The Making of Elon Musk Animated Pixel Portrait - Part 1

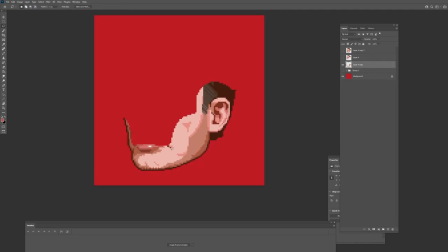(7:58)
And, you know, I did the top face panel. That's a very classic piece that I've decided to roll up over the top of his head.
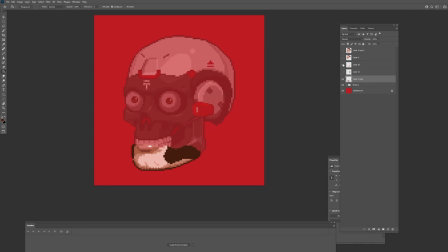(8:08)
And then for the rest of it, just kind of breaking into smaller chunks. And then making sure, you know, there's some overlap.
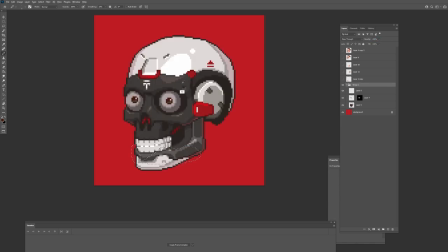(8:16)
You know, for this chin piece, I wanted to make sure it looked like,
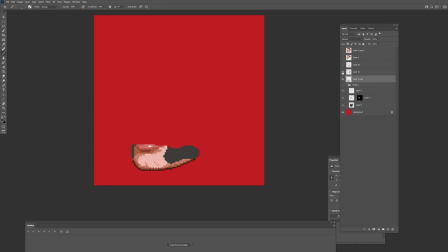(8:20)
you know, the cheek piece, when it moves out from it there was still some you know some some more of like a an overlap area like an inset area just to give it more sense of depth when when things
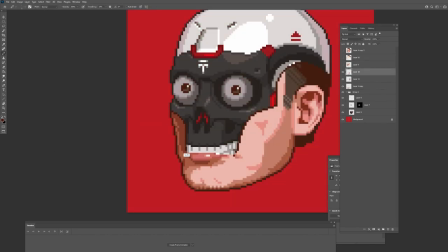(8:33)
are overlapping and opening once you cut the pieces you kind of have to go in and make sure all the outlines line up
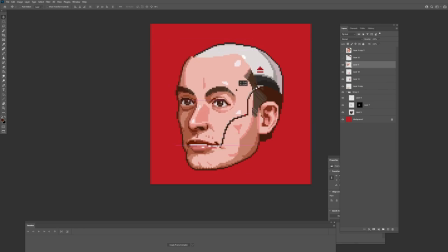(8:41)
making sure when it overlaps it's you know you don't see the lines but then as soon as you open it,
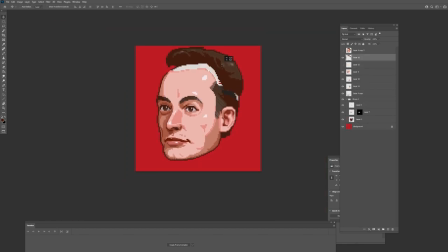(8:47)
I'll switch a frame to the version of the face panel that has the outlines and the back faces to make sure that transition feels nice. So now I have pretty much all my pieces cut out.
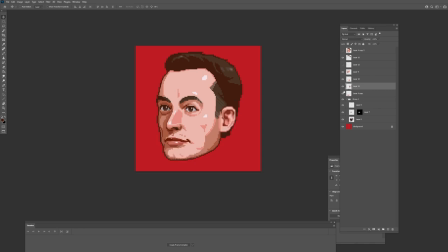(9:01)
It's not fully cleaned up, but I think I start doing that later when I actually animate pieces rotating and such. For now, I think I'm going to move on to cutting up the sections of the skull.
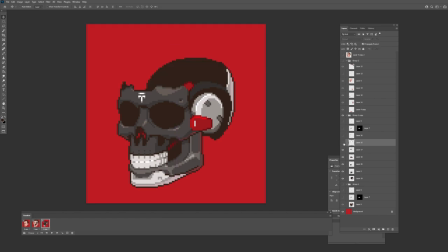(9:15)
So I decided that not only am I going to have Elon's face open up, but I want to reveal his, you know, mechanical brain.
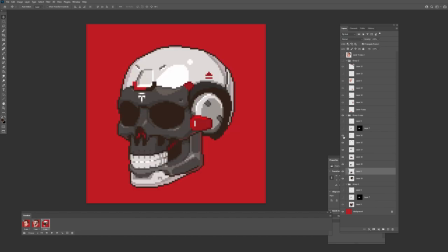(9:21)
So I also need to solve how I'm going to have the skull open up. So break that down into several pieces, much like I did with his face.
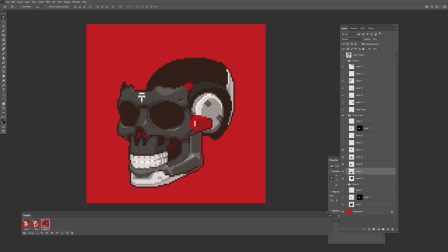(9:30)
At this point, I haven't really decided how it's going to open up, but I'm going to move on to making the brain next. With the brain, I'm pretty much just taking some reference,
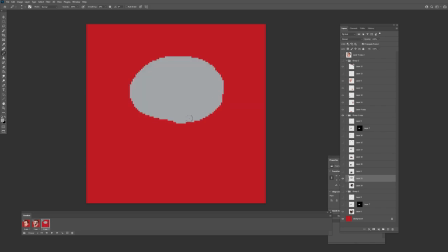(9:42)
looking at some reference for human brains um and i at this point i already knew that i wanted to transform into a cyber truck
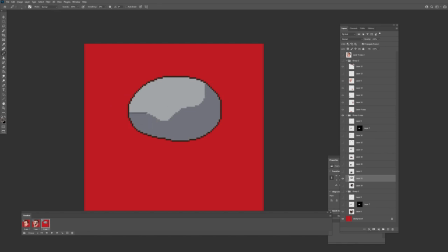(9:52)
but you know the human brain is very organic very smooth uh you know organ and the cyber truck is very angular so i was kind of like a little bit nervous about how i was going to transform it but i didn't think too much about it i just wanted to go with the
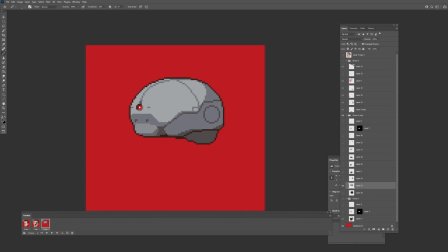(10:06)
the organic shapes and i figured like I could do some kind of fudgery once I rotated pieces around for transformation. So here I just want to make a simple mechanical brain shape, throwing in details, but not, you know, it's pretty simple.
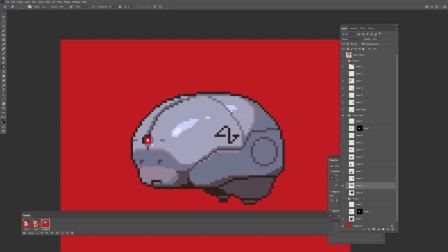(10:22)
I wanted to get enough panel cuts in there so that I have pieces to move around on the transform.
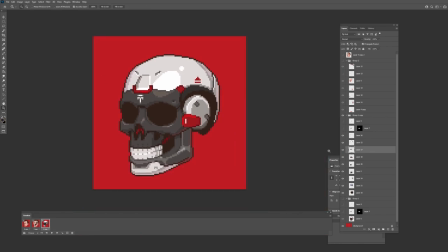(10:30)
So I'm pretty happy with how the brain turned out. I've got my three basic pieces now.
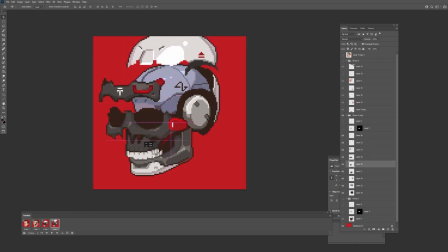(10:35)
I've got the skull, the face, and the brain, and it's time to move on to the next step.
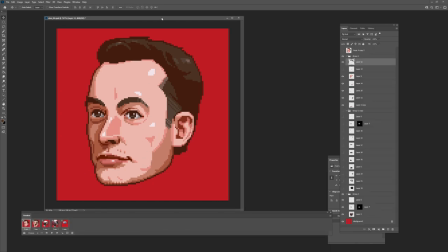(10:42)
So I've got my three layers now. I put them on five basic frames on my Photoshop
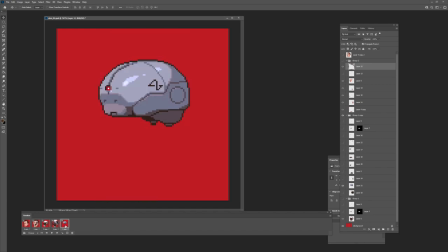(10:50)
animation timeline just so I can have a sense of how the layers are going to work.
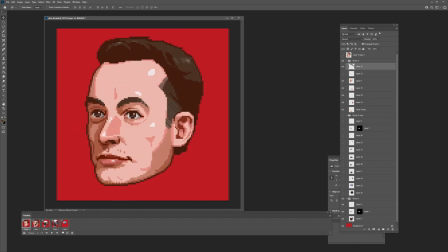(10:56)
The skull, the face isn't actually going to open this way, it's just an exploded view for quick reference.
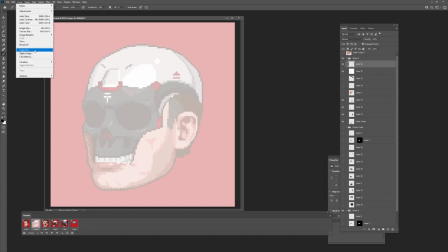(11:02)
What I actually want to do is have that main face plate rotate up and over the top of his skull.
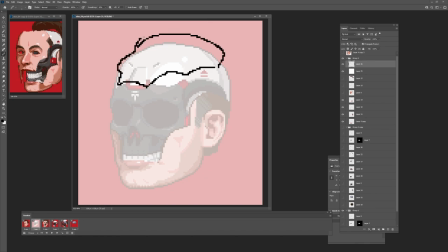(11:09)
So what I did was, you don't see here, but I took a couple pictures of my own face just to get the angle just right. I'm not too worried about likeness at this point because the movement's very fast and you're not really going to tell whether it looks like Elon Musk or not because it's just a small piece of that face.
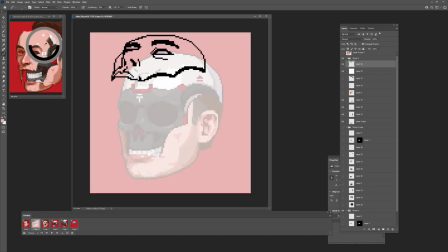(11:28)
So again, going in with that one pixel brush getting my pixel line art done and then filling it in with the flat colors. Once I had that first panel I decided to start moving the other pieces around so this is the back of the headpiece making sure that you know you have that overlapping area.
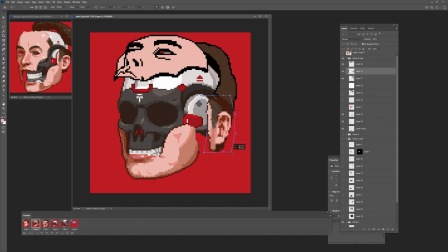(11:48)
I move the ear here and here's a neat trick that I use a lot when making these portraits and That's just using the warp tool on already completed pieces for animation.
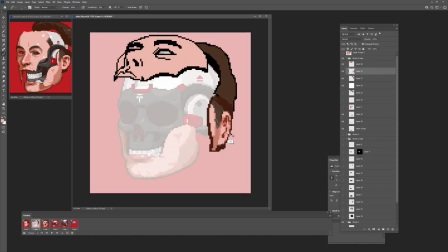(12:01)
That gets you a really quick way to move really detailed pieces.